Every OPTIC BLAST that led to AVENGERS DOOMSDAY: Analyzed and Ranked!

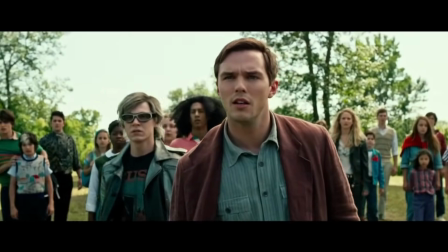Unfortunately, the Tyler Sheridan era of Cyclops doesn't fix too many of the character problems around him.
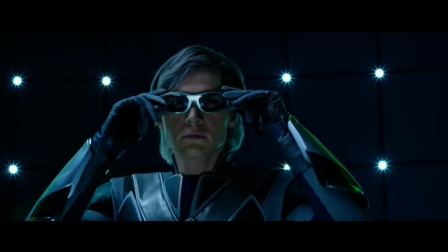Scott is part of a very crowded field, and because this is a younger version, we don't really get any of the leadership qualities that have been absent from the beginning. But boy, do we get a lot of optic blasts. Are they good?
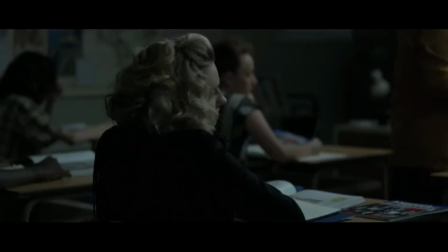Looking at the bathroom sequence, we've got a much better setup than the school in Origins.
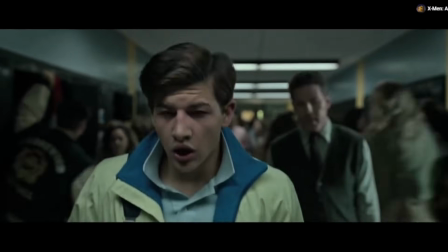First, there's more people around to actually be threatened by the onset of Scott's uncontrollable power.
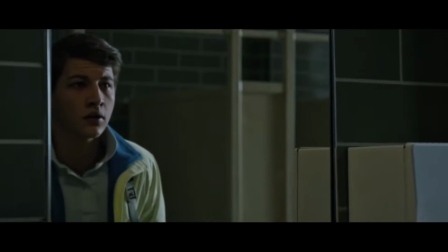That's actually very important. Like, part of believing CGI is believing that there are actual stakes in the world.
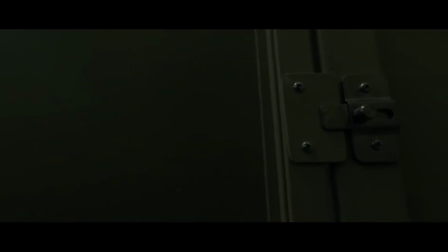Great sound design makes a comeback here.
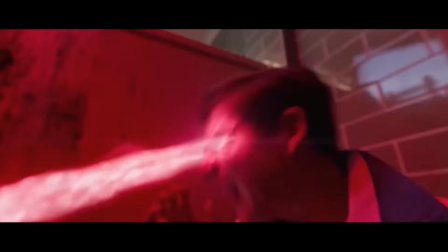It's not the same as my favorite in X2, but it's such an improvement over Origin's high whistle.
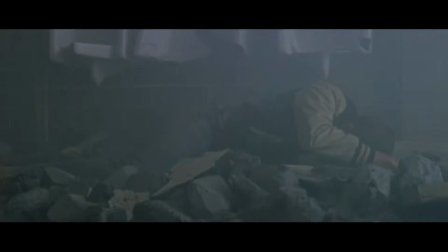But the real treat in this scene are the ancillary sounds.
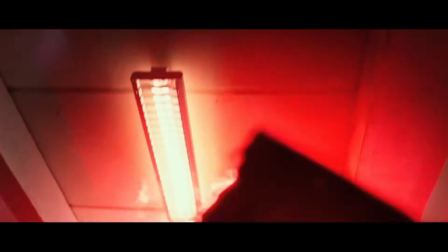You can really hear the optic blast tearing up like individual tiles in his bathroom.
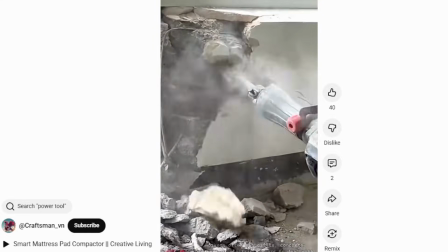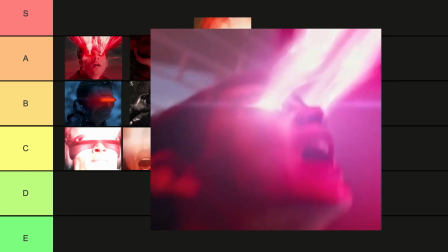Stuff is breaking apart and falling, and you can hear every piece of it. A-. The same goes for the next scene on the mansion grounds.
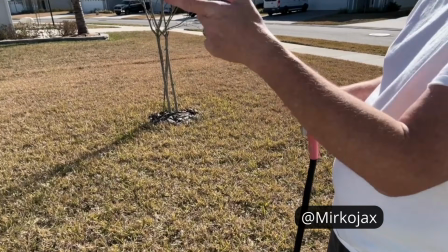If you've ever shot a garden hose full blast into the ground as a kid, or as an adult for fun, I don't judge. This sounds exactly like that.
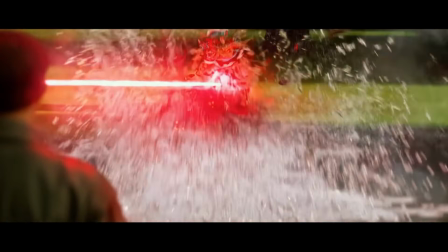Only with the decibels turned way up. You can almost feel it kicking up the dirt, and that's thanks to the sound team. I love this stuff. If I could go back to school and start over and focus on something else, I'd go and learn more like Foley and sound design from the start.
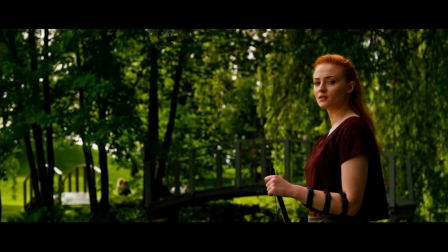It's so important and fun. The other part of this scene that works really well to sell the effect is all the other actors.
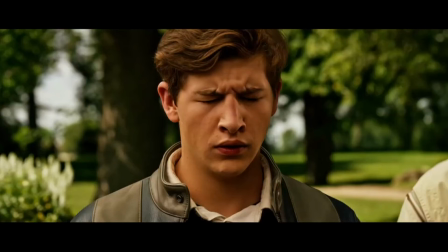I love how Scott cuts off Professor X. There's nothing to be afraid of. It's quite...
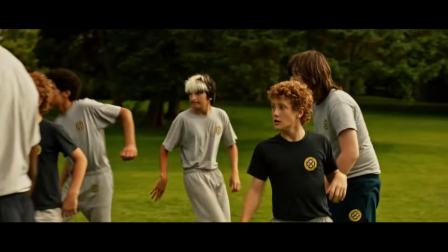I love the people screaming, running for their lives.
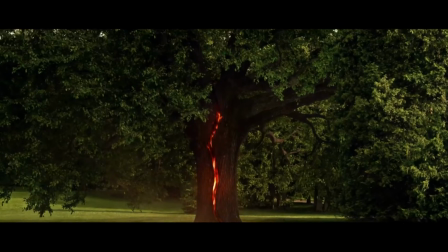Like, yes, those elements make a good scene overall, but are extra important in a big VFX moment.
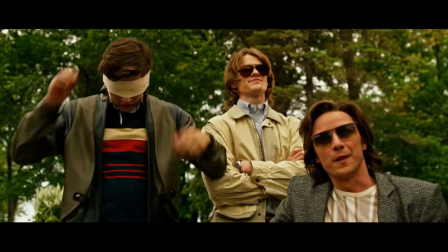People are scared of his powers.
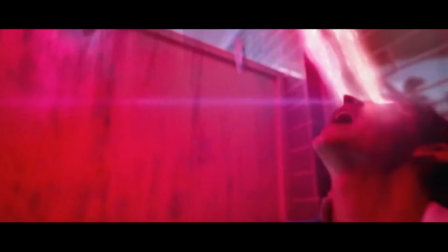A. The only things I don't like about the optic blasts of this movie is we get the narrower eye beams without the visor again.
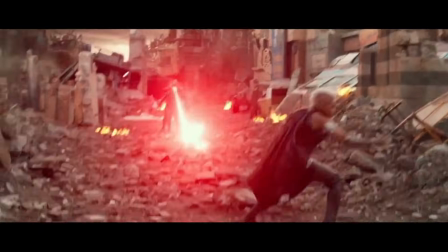This is a completely untrained Scott Summers too, so you'd think they'd be even wider and more out of control.
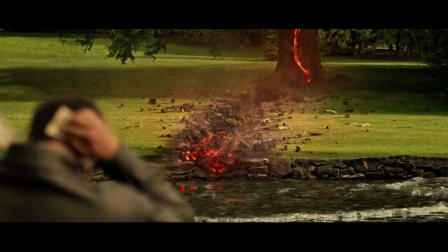Also, they're a little inconsistent in whether or not they are producing heat. Sometimes you get fire trails and sometimes not. I guess you could say that sometimes the force of the blast is causing friction where it hits a surface and that's creating heat. At least that's how I can rationalize it for this one. It's not the end of the world. On to the fight with Storm.
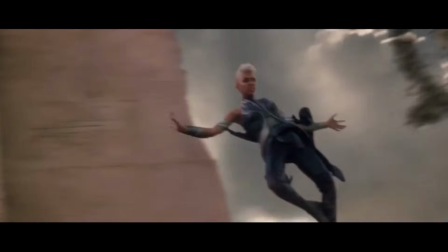Not too much to add here, except I like how their inexperience in fighting comes through.
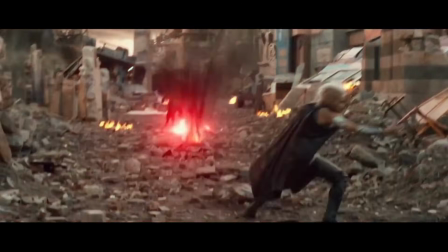I actually think it fits Scott's character here that he keeps missing and his shots are wild.
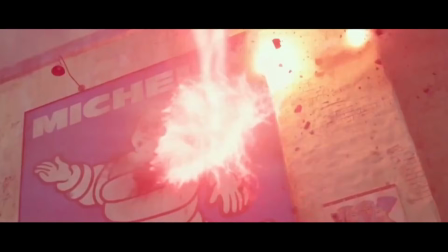But then we get one of my least favorite lazy movie moves, the power match.
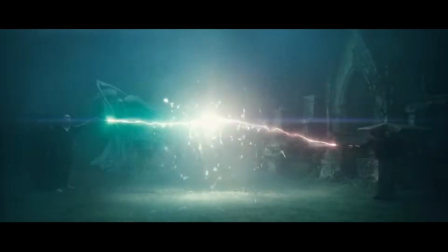It's what I like to call it when two characters just face off and shoot their powers at each other until someone wins.
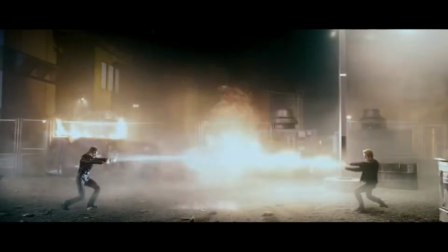It's supposed to visualize like a battle of the wills or something, but usually I find that a movie will do it just as a shortcut in an action scene.
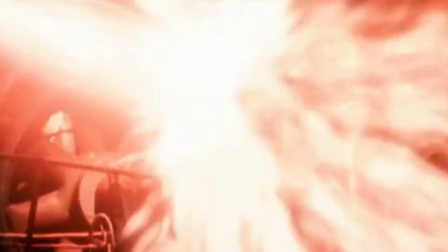And the one in X2 gets a pass from me because there's actually stuff going on story-wise with Jean's power and the push and pull that's going on in the scene.
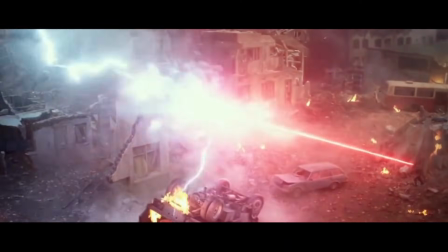And while it looks kind of cool where the optic blast is meeting Storm's lightning, nothing much else is happening or resolves, so B+.
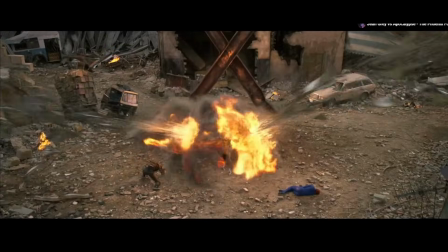And unfortunately, this is a preview of the weakest scene in the movie involving Cyclops. I hate the end fight against Apocalypse in this movie.
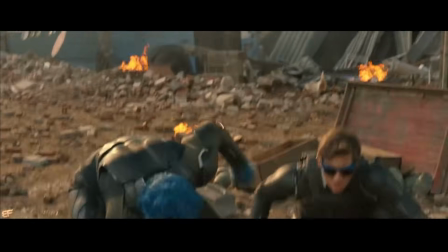It's like they ran out of ideas or time and money to do something more interesting, and Scott is one of the worst offenders in this scene.
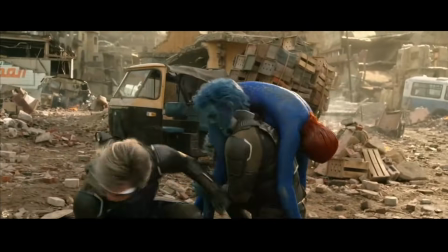He's just standing there trying to shoot Apocalypse, and it's unclear what effect he's even having in this fight.
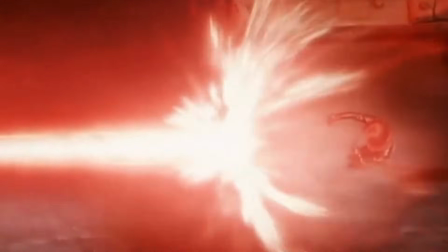Like with Jean in X2, you could tell that it was a seriously dangerous moment. Here it's like, I don't know what is happening.